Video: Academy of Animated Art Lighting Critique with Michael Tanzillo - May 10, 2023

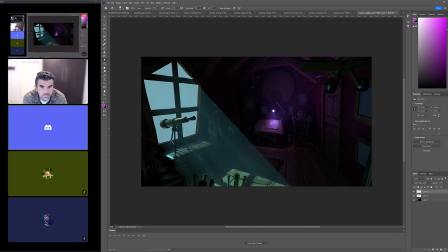(8:20)
I was thinking just putting a placeholder just to have it there, just to give me a visual something. Yeah, that's totally fine. Better than like emptiness, blackness out there. So that's good. All right, cool. Well, I think that's a good first step for you to go on. Does anybody else have any thoughts on this?
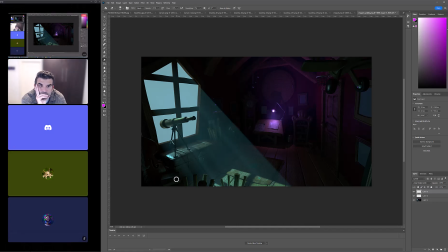(8:40)
Just one note. Maybe the blue atmospherics coming in. Maybe you could blur the edge of it a bit. Yeah. Or maybe if you're not doing it in a comp by
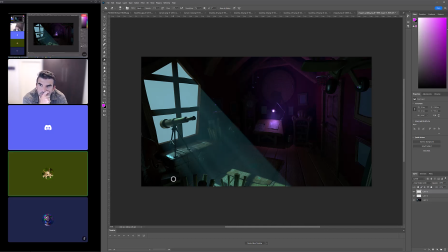(8:55)
making the radius of the light bigger, it would blur the edge of it in render, I think, as well. Yeah, and that will actually create a more natural blurring of the edge, and that it would keep it tighter on the base and allow it to kind of glow out as it goes. And then the other thing,
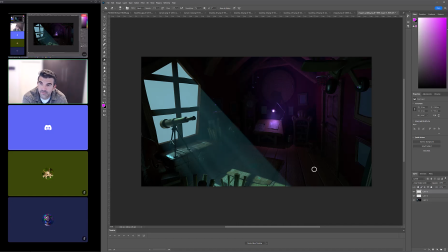(9:14)
and whenever I integrated haze into a shot, I always played around with like maybe adding in a little bit of glow. There's like if you're a nuke, there's a glow node. You can glow it up a little bit too, and that might. That kind of softens it.
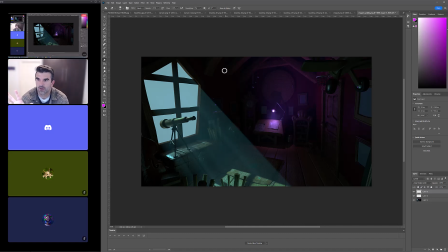(9:28)
It brightens it a little bit, but like it really just kind of makes it feel more volumetric and makes it feel like it's more in the space.
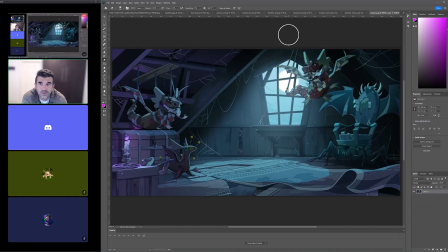(9:37)
The other thing you can do too at some point, and this would just like you can add little
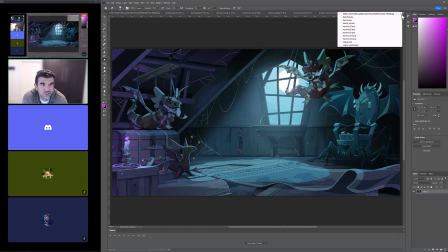(9:43)
dust particles floating through once we get the shape and everything laid out, and that's a simple thing.
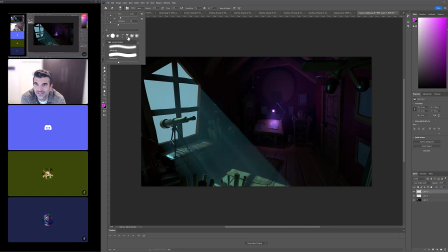(9:50)
That's just like changing. I mean, you can do it in. I'm trying to think. Do I have a brush here that can do that?
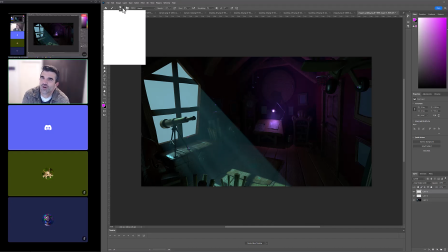(9:57)
Nah. Anyway, there's brush settings you can do inside of a Photoshop to get that too.
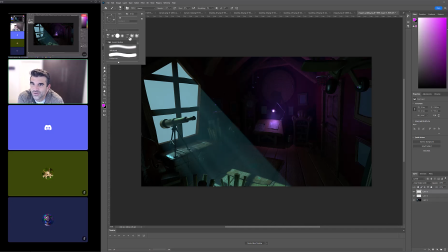(10:03)
So So you can like Okay. mix in some sprinkled dust particles, and this is just a still. Okay. Cool. All right, great. We will hop on. Anybody else with anything live before I kind of go through some of these other submissions?
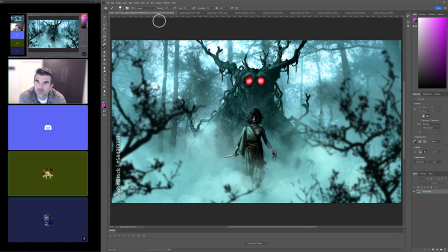(10:24)
All right, cool. So this first one. Oh, go ahead. Sorry, could you repeat? Oh, so I was just saying if anybody that if Ronald or Ruby had, if you all had anything that you wanted to look at before I kind of, because I'm trying to hit everyone who's on live first,
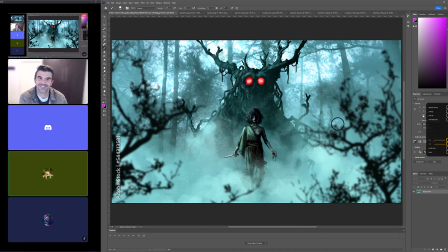(10:39)
and I think you're all good. Yeah, all right. I'm still working on your notes on the Yeah. Xenomorph one. So not yet. Sounds good. All right, so we're going to start off here with Asha's.
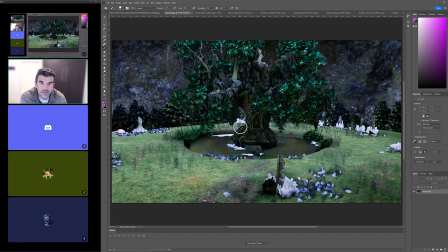(10:49)
So this is a iteration of the lighting challenge. This was her reference imagery.
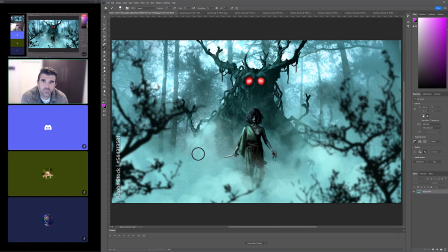(10:55)
So this reference imagery is both cool and interesting in that it's a combination of what looks like a photoreal trees in the far background with a much more stylized, conceptualized thing in the foreground.
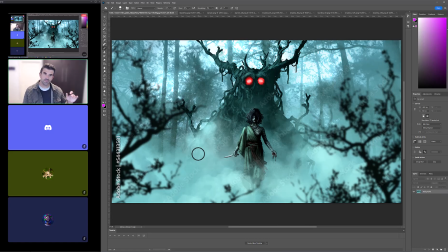(11:09)
But the thing that I want to point out about this is not that, because that doesn't really matter. It's just like how this is structured, right? There's haze going on, but the haze is like happening around the perimeter and around here. Everything right in the middle is much darker.
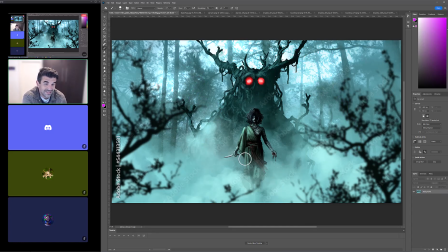(11:27)
It's the only source of like real saturation. There's the red eyes, a little bit of the red in her garments, and the blood coming off of her hand. And then there's these dark branches in the foreground, and really those are just framing elements.
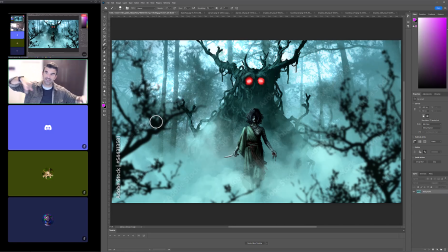(11:40)
So that's really just to frame it in. And the reason why this is important is this is a similar feel to the scene that we have for the lighting challenge, in that there's a lot of stuff going on, and we need to figure out a way to really kind of focus in on what the area is that matters the most.
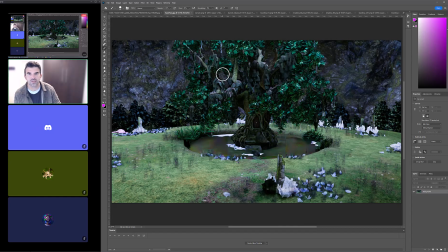(11:56)
So with this one, I mean, I think the color is falling into alignment pretty well with this kind of color scheme.
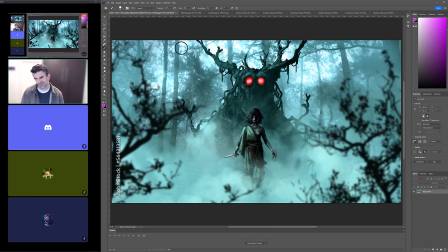(12:04)
This one feels a little bit brighter, and there's also, this one's a little more cohesive in that everything's kind of this cyan color.
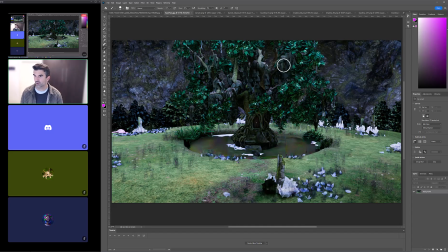(12:14)
This one we've got the sprinkled in greens and stuff, but like once you kind of add in some atmospherics, I think that will kind of move you in that right direction. Let me go ahead and do this too. So I'm just make this a little bit brighter in some of these areas.
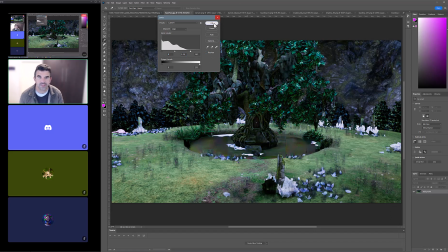(12:30)
So actually, I'll turn that down for now. So one of the things that I think that you should really focus in on is that structure that I was just discussing.
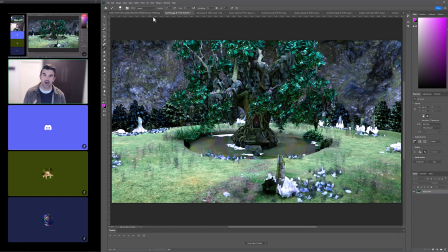(12:36)
So things like, how are we going to, because I feel like the main, and the way that it's kind of laid out, it's very like symmetrically balanced in that the focal point is going to be right here in the middle,
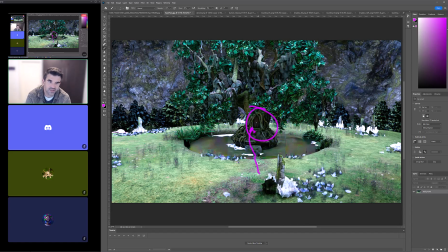(12:50)
this like little door, because we've got this path that kind of leads up to it. So how do we get the focus to be on that? There's a few things that we can do. I mean, obviously, like there's things like you can position a key light to kind of pass through these trees, and so it just kind of like hits up right there, and that becomes the brightest element.
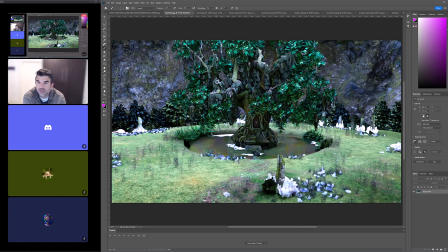(13:09)
And then behind, we can make the haze thicker so that it's allowing, and because when we're doing that, it's the same thing here.
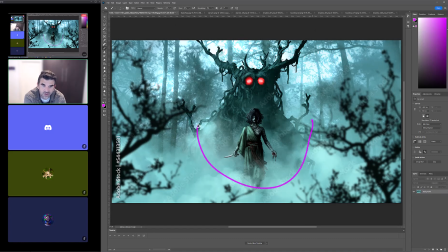(13:18)
It's allowing this to fall back into space, and then all this area down here to kind of fall back because there's no much less contrast, and really allowing the contrast points to stand out here. So I really think that you can do something similar.
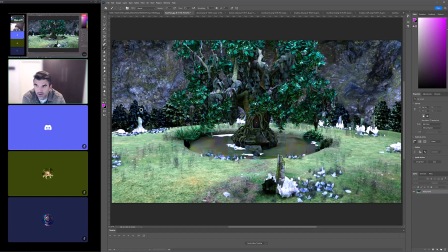(13:30)
Now, this is another example too of how maybe you can take something, and it doesn't have to be tree branches, but something into the foreground elements here that'll really help guide our eyes back through this path, because we really want to
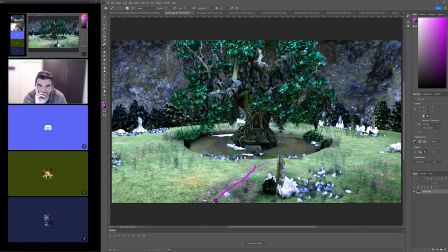(13:44)
use the natural elements of this path to kind of lead the viewer's eye back directly where we want to go to. So maybe it's a matter of darkening some of these areas around it and just allowing the audience to see that.
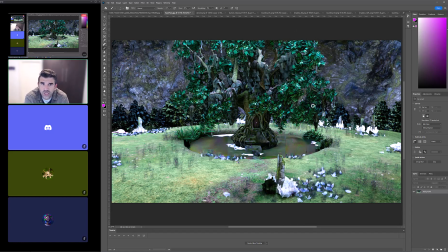(13:57)
So that would be that's the biggest challenge with this, because like if I just kind of focus on this region up here, I can't tell, like if I'm just looking inside this box, I can't necessarily tell what's the tree,
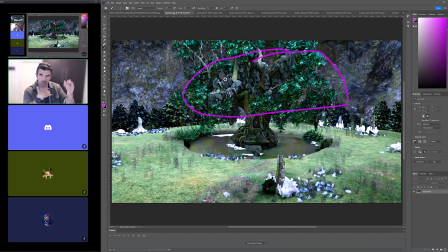(14:11)
what's the mountain behind it. Like spatially, I get a little bit lost. So just separating that out is going to be the biggest key for you going forward. But yeah, I mean the good thing is you've got, it looks like everything's functioning pretty well.
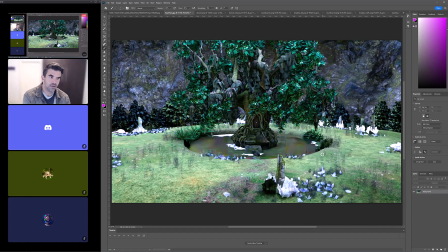(14:27)
The other question that I would have you do is that these crystals that are in here, unless, let me think about it. So unless you really want those to be a story point, something that we're aware of in the scene, I would tone them down a little bit.
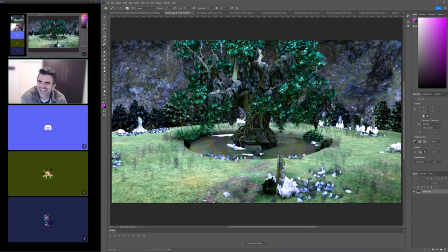(14:45)
Just because, like, again, squinting at it, they kind of become the brightest thing in the image, and I'm just very aware of them. So maybe just pulling down the shader on that, because it feels brighter than anything else in the scene. Now, if that's a major part of the story and you want to glow them up and have them cast some light on the surroundings a little bit, like we can do that too.
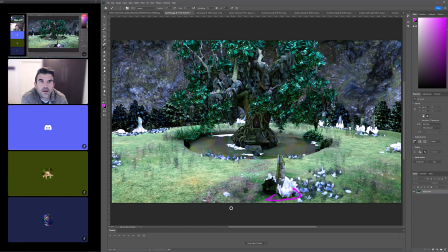(15:03)
But just something to be aware of. But yeah. All right, cool. Anybody else have anything for this before we move on to the next one? Take my little drink of water while I do that. If I can keep talking, I think we're good to go. All right, cool.
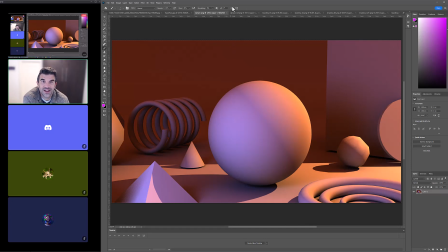(15:19)
All right, Darwin, this is your first submission. Awesome. A lot of driver references.
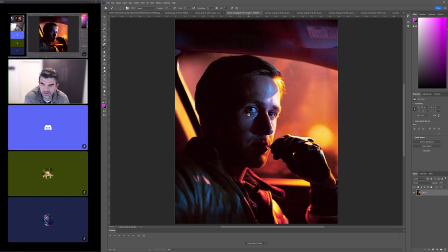(15:27)
That we had a lot of images from this film because it really, really, really is a beautiful film.
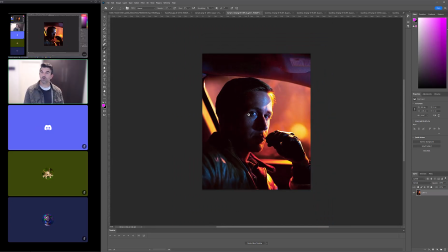(15:32)
Like between the color, the key to fill ratio, all the shaping of the light, it's just like this is really cool. So normally this is interesting. So normally when we get a kind of a combination of tungsten and moonlight, like kind of a blues and oranges, they'll often be on different sides of the face.
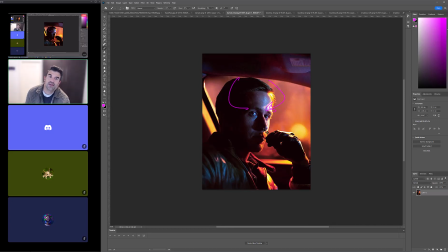(15:51)
So one will come in from this way, one will come in from this way. In this particular case, we've actually got something cool going on. So there's this dark shape here, which is kind of no light. Then there's this area in here that's all kind of moonlight that's coming in through the windows.
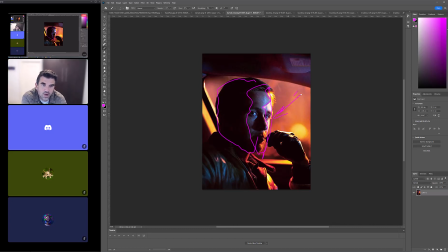(16:06)
And then there's like a rim of the brightest, warmest light coming in. And that's from probably a street lamp that's just outside the car. Or what's meant to be a street lamp, probably something more man-made and set up for the film shoot.
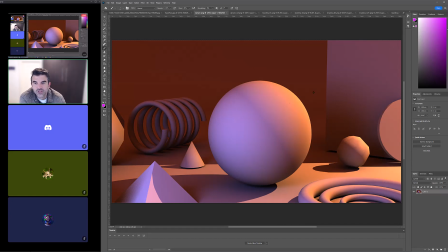(16:19)
So I would really like to see that structure here. So you've got kind of a more traditional key to fill thing going with that. We've got the key light coming in here and then fill light kind of coming in here. I would like to see you flip that a little bit. And this would be kind of two different spotlights.